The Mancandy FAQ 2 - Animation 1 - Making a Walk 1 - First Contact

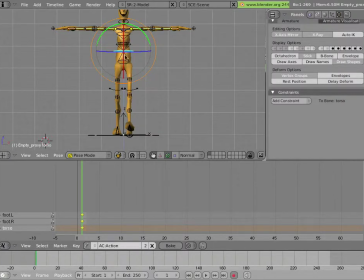496s
Everything looks very symmetrical and straight, which is not quite realistic. So for instance, I'll try rotating the hip so that the forward leg's hip is also a little bit forward,
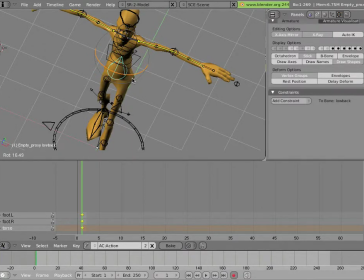511s
which might be an intuitive way to go. And it'll add more life into the pose. We don't have to hit control for any other bones than the torso and the feet bone, because those don't actually translate forward in the walk.
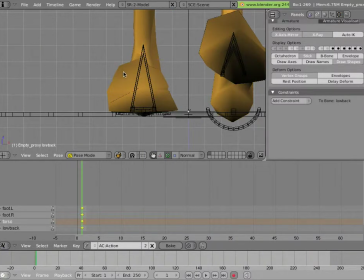530s
Now the feet look a little bit spread out. Let's make Mancandy do more of an inline walk, or at least close to inline.
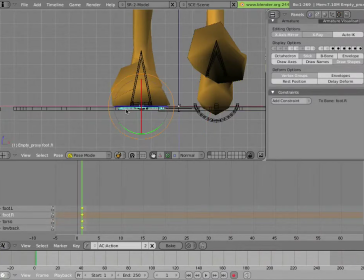538s
So we'll grab this foot and we'll move it on the x-axis this time. And I'm also going to hit control. And the reason here is because I want to keep the symmetry, the left-right symmetry here, so that they're both
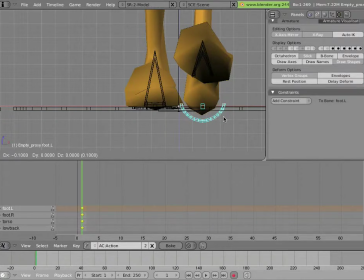553s
at the same distance from the middle, and that's why I'm holding control here. Because that back foot is going to come forward and hit the ground,
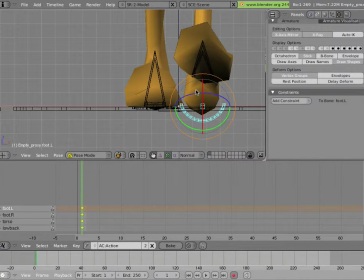568s
and I just think it would be easier to work with it if it's in the same relative location on the x-axis. I'll move it a little bit more, by 0.1 more. And now we have an inline walk.
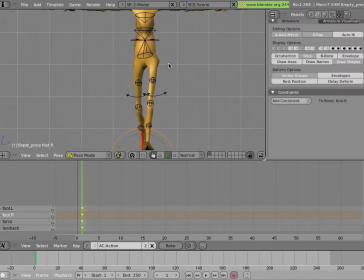583s
And different characters might move differently, but this is starting to look a little bit more natural. But we have to really start touching the upper body and the arms a lot before this starts looking good. So first of all, let's rotate those arms down.
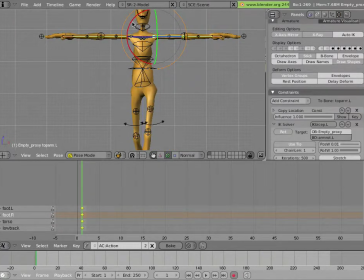599s
So we click on the upper arm and we'll just rotate, and it'll key once we do that automatically. And we'll do the same for the other arm. And now let's think about it. In our walk, we'll have the arm that's on the leading foot trailing and vice versa.
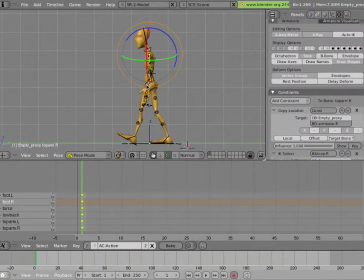619s
So the left arm needs to move back in this case, since our left foot is forward. And we'll move the right arm forward. So our arms are opposing our legs.
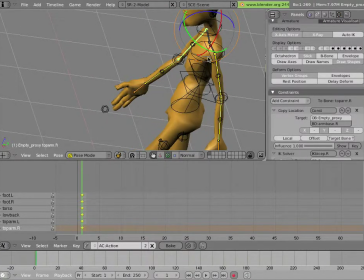636s
And a rule of thumb is whenever you animate the arms, you should also animate the shoulders.
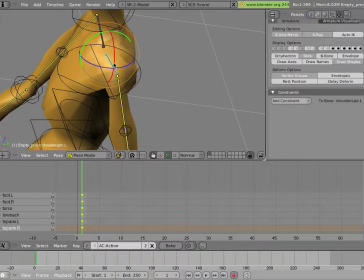642s
In fact, you can actually think that the shoulders are the generators of the motion to some extent. So you actually start thinking of the animation from the shoulder. So in theory, I should have moved the shoulders back first.
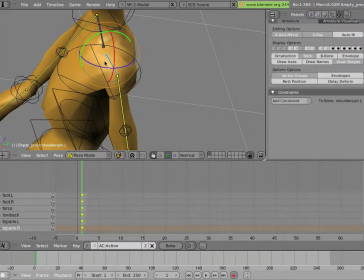656s
But in any case, we'll rotate the shoulders a little bit to kind of match how we moved the arm motion.
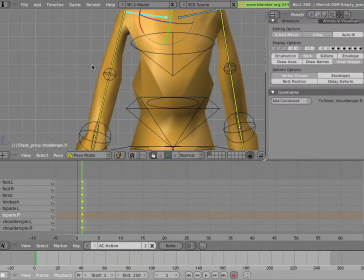666s
And looking in front view, we can think of the character's weight and the angle of his torso.
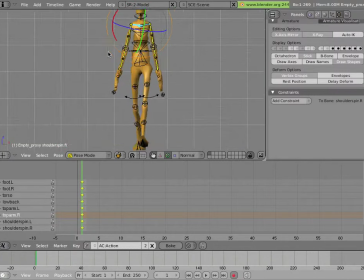675s
And we'll try to come up with something a bit more lively than the straight line. So maybe we'll swap the weight a little bit on the back foot, which will push the hip up a little bit on that leg. And we'll oppose it in the shoulders. So the hip and the shoulders are at slightly opposite angles.
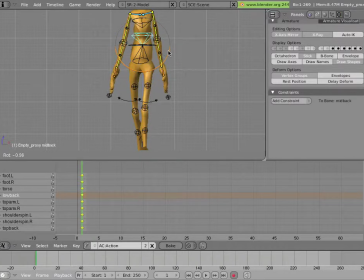695s
And I'll just spread out that rotation between the middle bone and the top bone on the back to give the back a nice smoother line. And so that's sort of okay. A little subtle walk, I guess.
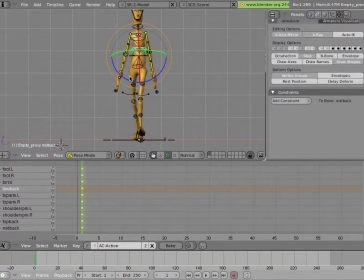712s
And let's look and see what else we can do. Now, the head and the neck, you don't really want to animate bobbing up and down because then the character looks like a pigeon. But you can decide on a general attitude for the character if he's like neck is leaning forward and he's looking down depressed,
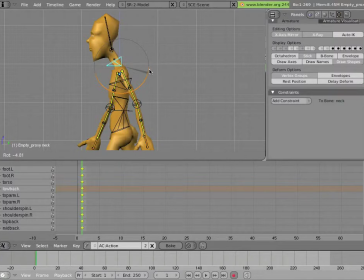731s
or if his head is jauntily in the air, or in our case, we'll keep him more or less normal.